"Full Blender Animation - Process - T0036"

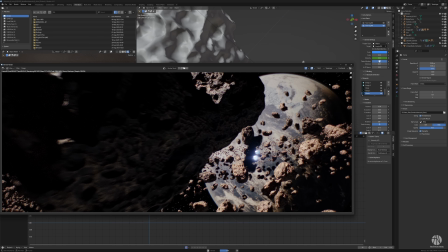And check in the render, you can see some weird haloing here. So again, lots and lots and lots of noodling with this particular detail.
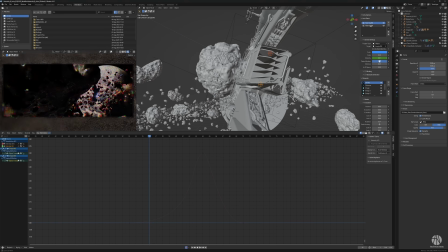Though I kind of like how it looks. It has sort of an interesting greasy lens kind of look to it.
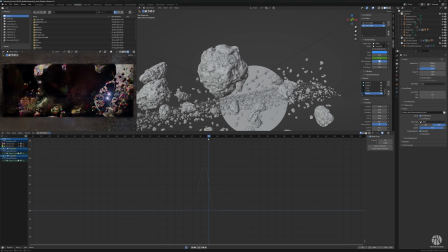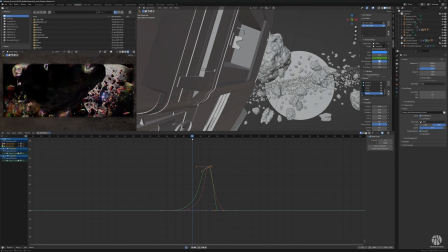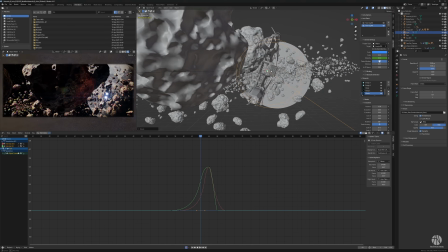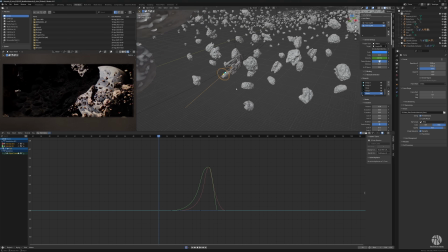I figured the ship should have some of that light cast onto the asteroids. I'm playing with the power, intensity, and scale of that light to hit the asteroid. You can see that nice rim light there on the right-hand side of the asteroid. It's kind of cool. You can see how the preview is a little bit frustrating because it blinks and clips and looks all janky.
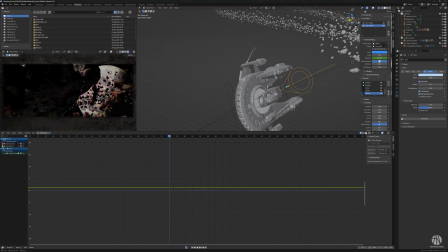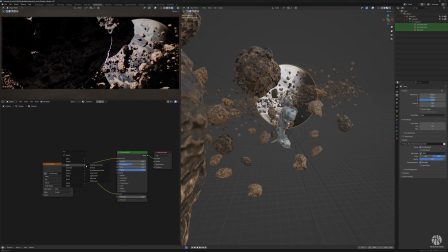In lens sim, you can turn on lens simulation so the preview gets a little quicker. I forgot, I suppose. So to look back at the planet, make that a little bit more luminous.
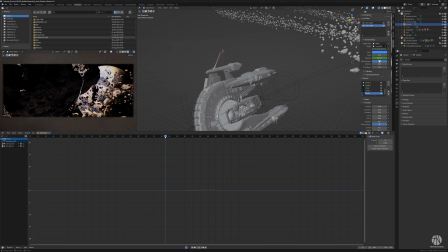So up the contrast and up the brightness so that we get that both the sea and the clouds quite bright. You can see some of that atmosphere scattering there in the render.
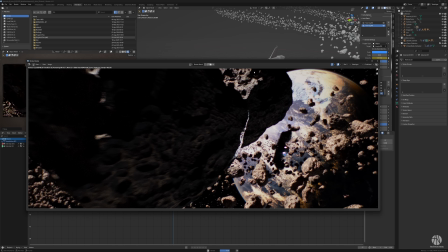Gets a little bit more obvious as well. Making everything feel really lensy and really organic and analog.
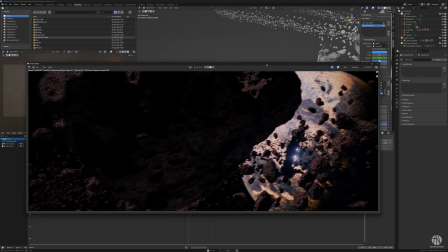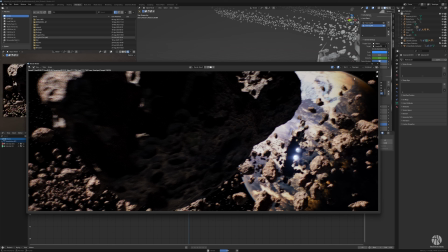See those halos around the headlights look really analog here.
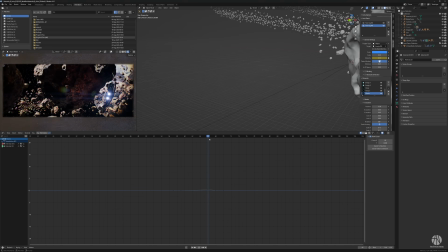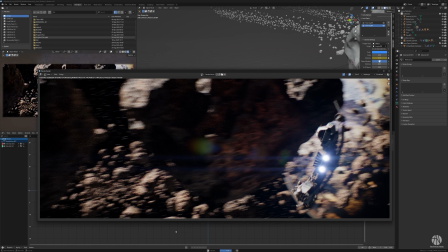And sometimes when you render a whole sequence with 120, 150 frames with cycles and plugins and whatnot, it can take a while.
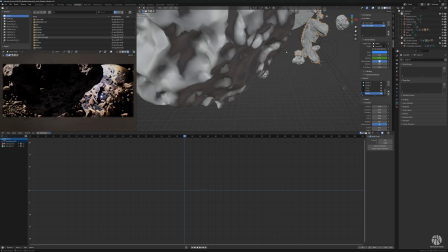So you want to do a bunch of test renders to make sure that you're comfortable.
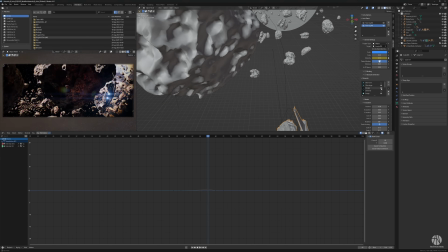Alternatively, of course, you can render out every fifth frame, you know, in low resolution or whatever.
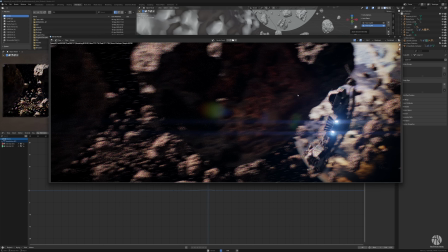There's many ways of doing it, but I try and do it on the spot, just get a sense of it.
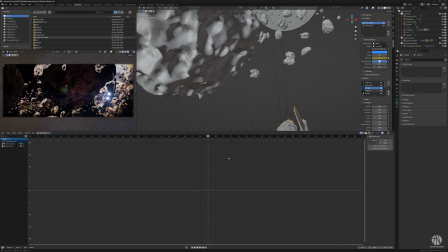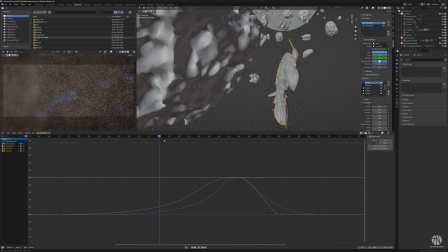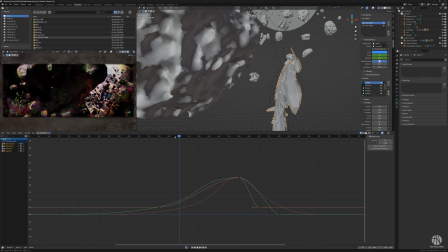And like I say, the work is really repetition, you know. Any creative will tell you that the more rounds you can get on target, what do you say, the
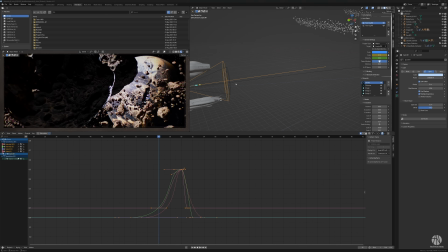more sessions you can, the more you can get to sleep on it, the more you can get to go back and just double check what you're doing,
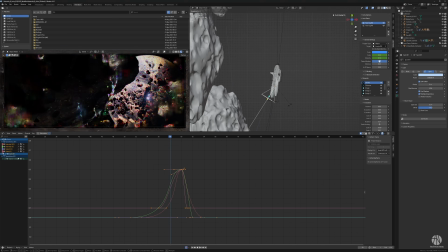the better, right? So I'm doing that real time here.
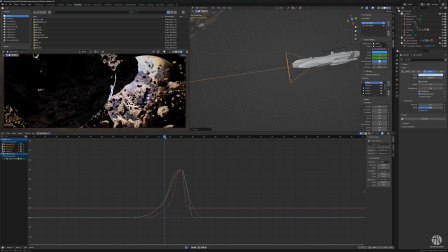You can see I am deciding to turn these here headlights up into the asteroid so we get a little more wonderful play with the light.
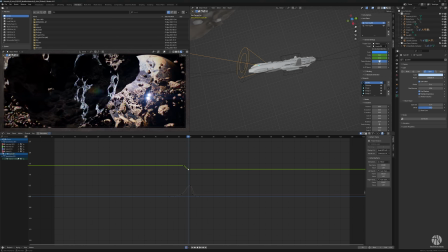You can see how I don't care about if it makes sense or not, because in the rest of the sequence I don't want the lights to look like this,
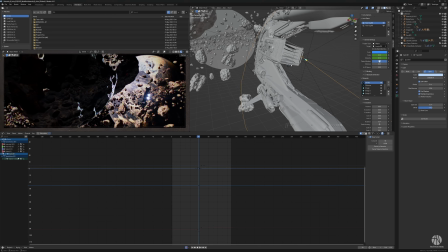so I'm actually animating them to point into the asteroid and then come back to normal afterwards,
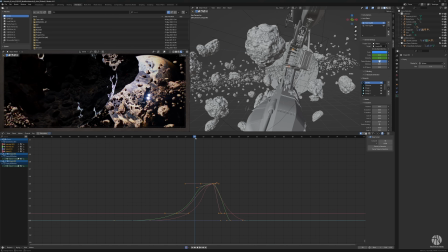because I just want that effect. think it's a really eye-catching moment.
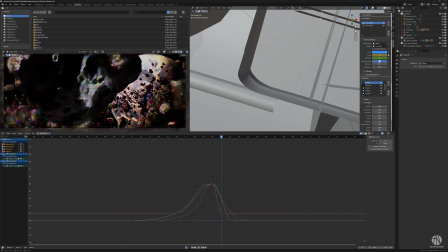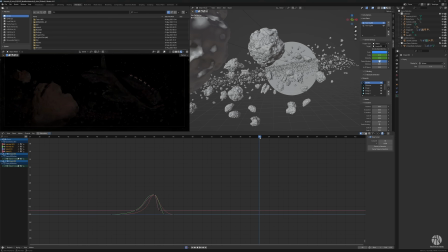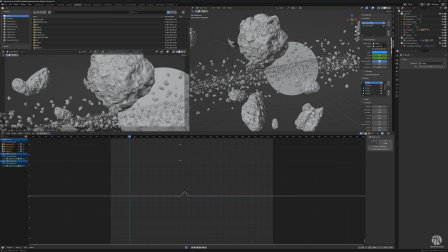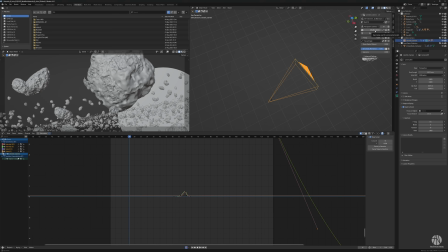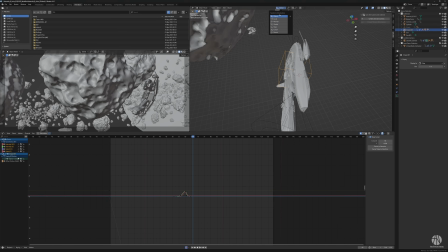And since all the objects have that box there, I can just parent it to that and it'll animate along with the spline and everything.
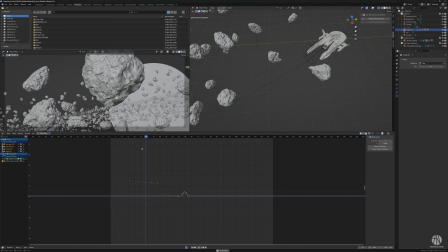So it's quite easy to modify the scene on the go and, you know, add to the ship.
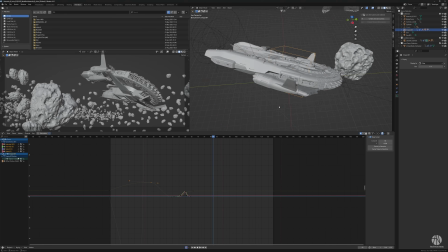You can see here I'm really working on the weight,
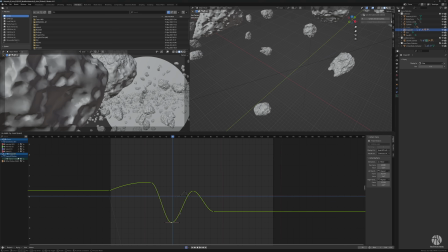working on angles, making everything feel dynamic, feel interesting.